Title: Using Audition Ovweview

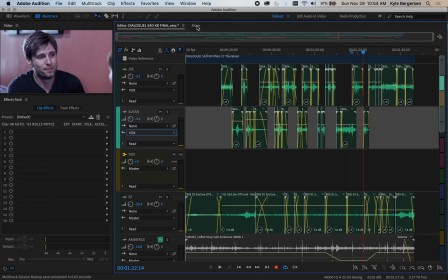And the reason why we want to do that is that then that gives us the power
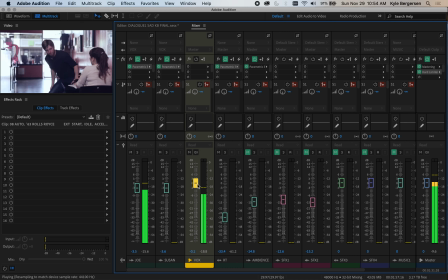to find that perfect volume level and have the ability to change that.
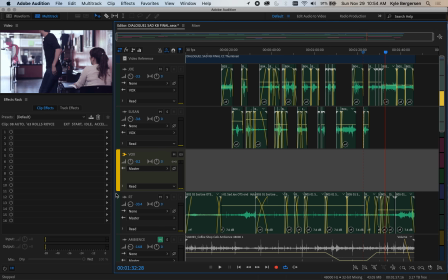If you need to automate that, we can click down here, and here at volume this allows us to bring things up and down without having to use the faders.
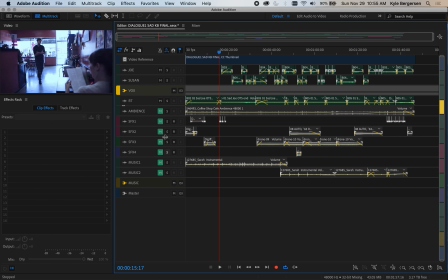So once we've got the voice and the room tone set, now it's time to start playing with sound effects.
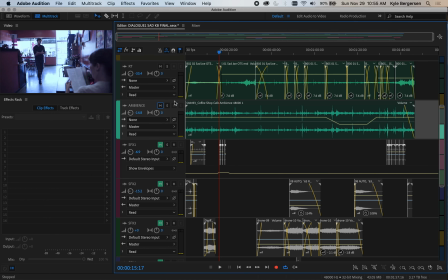I'm going to make our lives easier, and we're going to start with an ambient track of a coffee shop just to kind of create the space. And there's some sections in the dialogue where I wanted it to be more clear, so I put in some keyframes there.
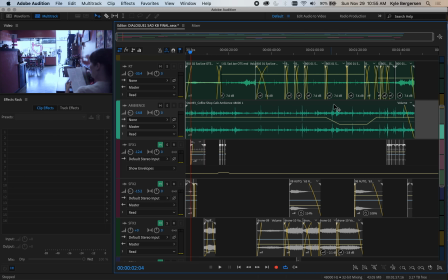The cafe and the room tone are serving as our background to help mask the gaps in between the dialogue. Now let's watch our guy enter the space. So we can't hear his footsteps, so it feels kind of weird.
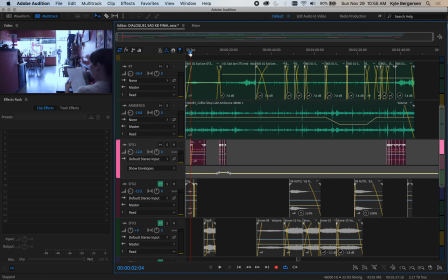I'm not really connected to him. And now I'm going to click on the footsteps.
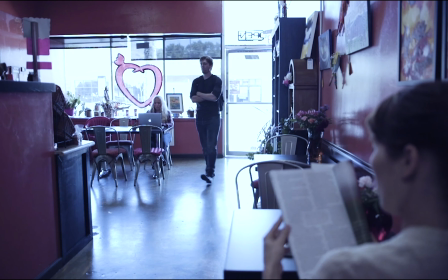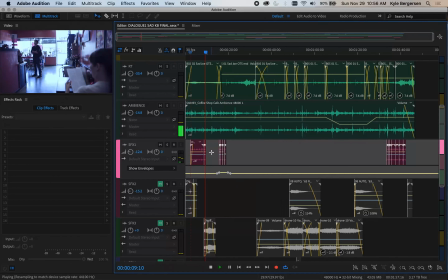Now suddenly he's a real person.
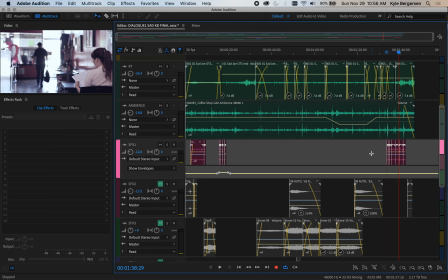So in this story we could say perhaps he got cancer, and so we could take away those footsteps and make him feel more like a ghost in terms of the sound design. The next thing I did was add the door.
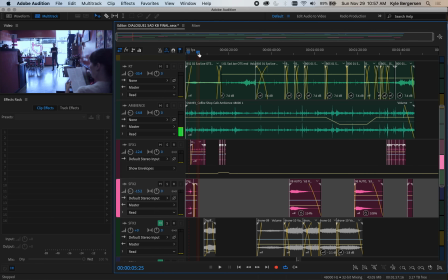And there's a bell on the door at the beginning, but because it's a sad ending, I use that same door, but I cut out the bell.
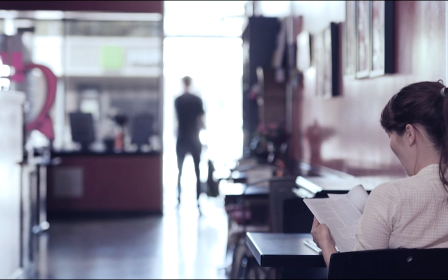So then once we get done with the diegetic sound effects,
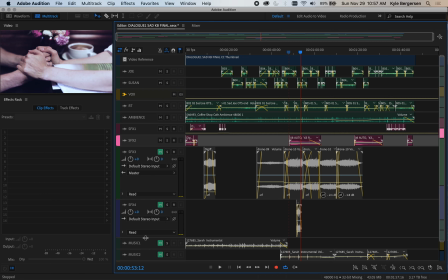Now we can get into the non-diegetic ones.
What?
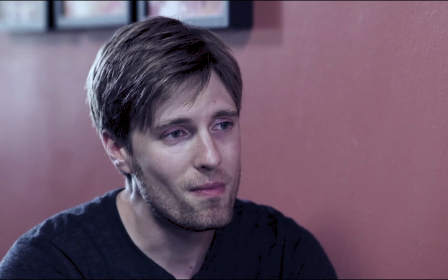It's official. I got the news. Little pending doom.
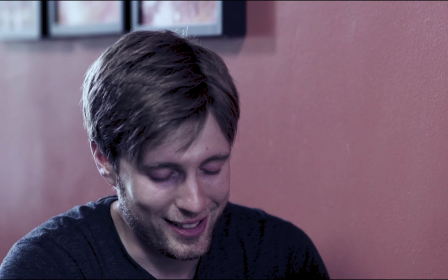Yeah, I know.
And then I let it grow.
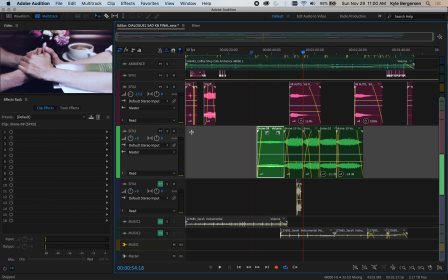Well, I wanted you to be one of the first to know. And so right there when she grabs his hands, I want there to be a chance for hope.
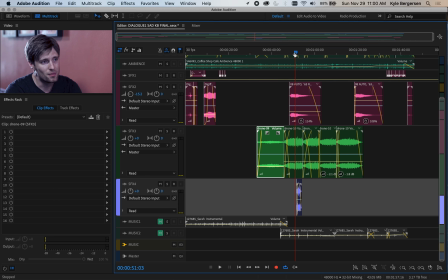So I added a little non-diegetic element there.
I got the news.
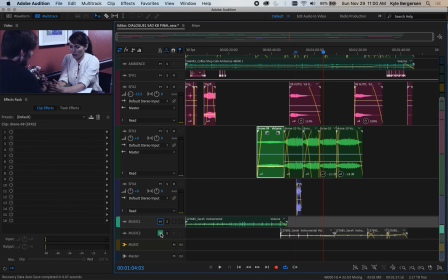And then once all that's done, then we can bring in our music and get our final mix.
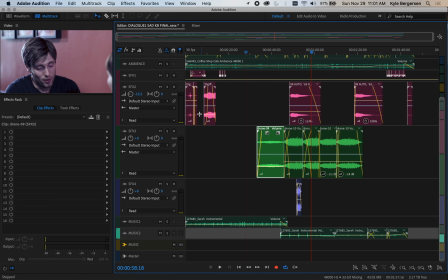Alright, so that's the basic idea of sound design that we'll be practicing for the rest of the semester.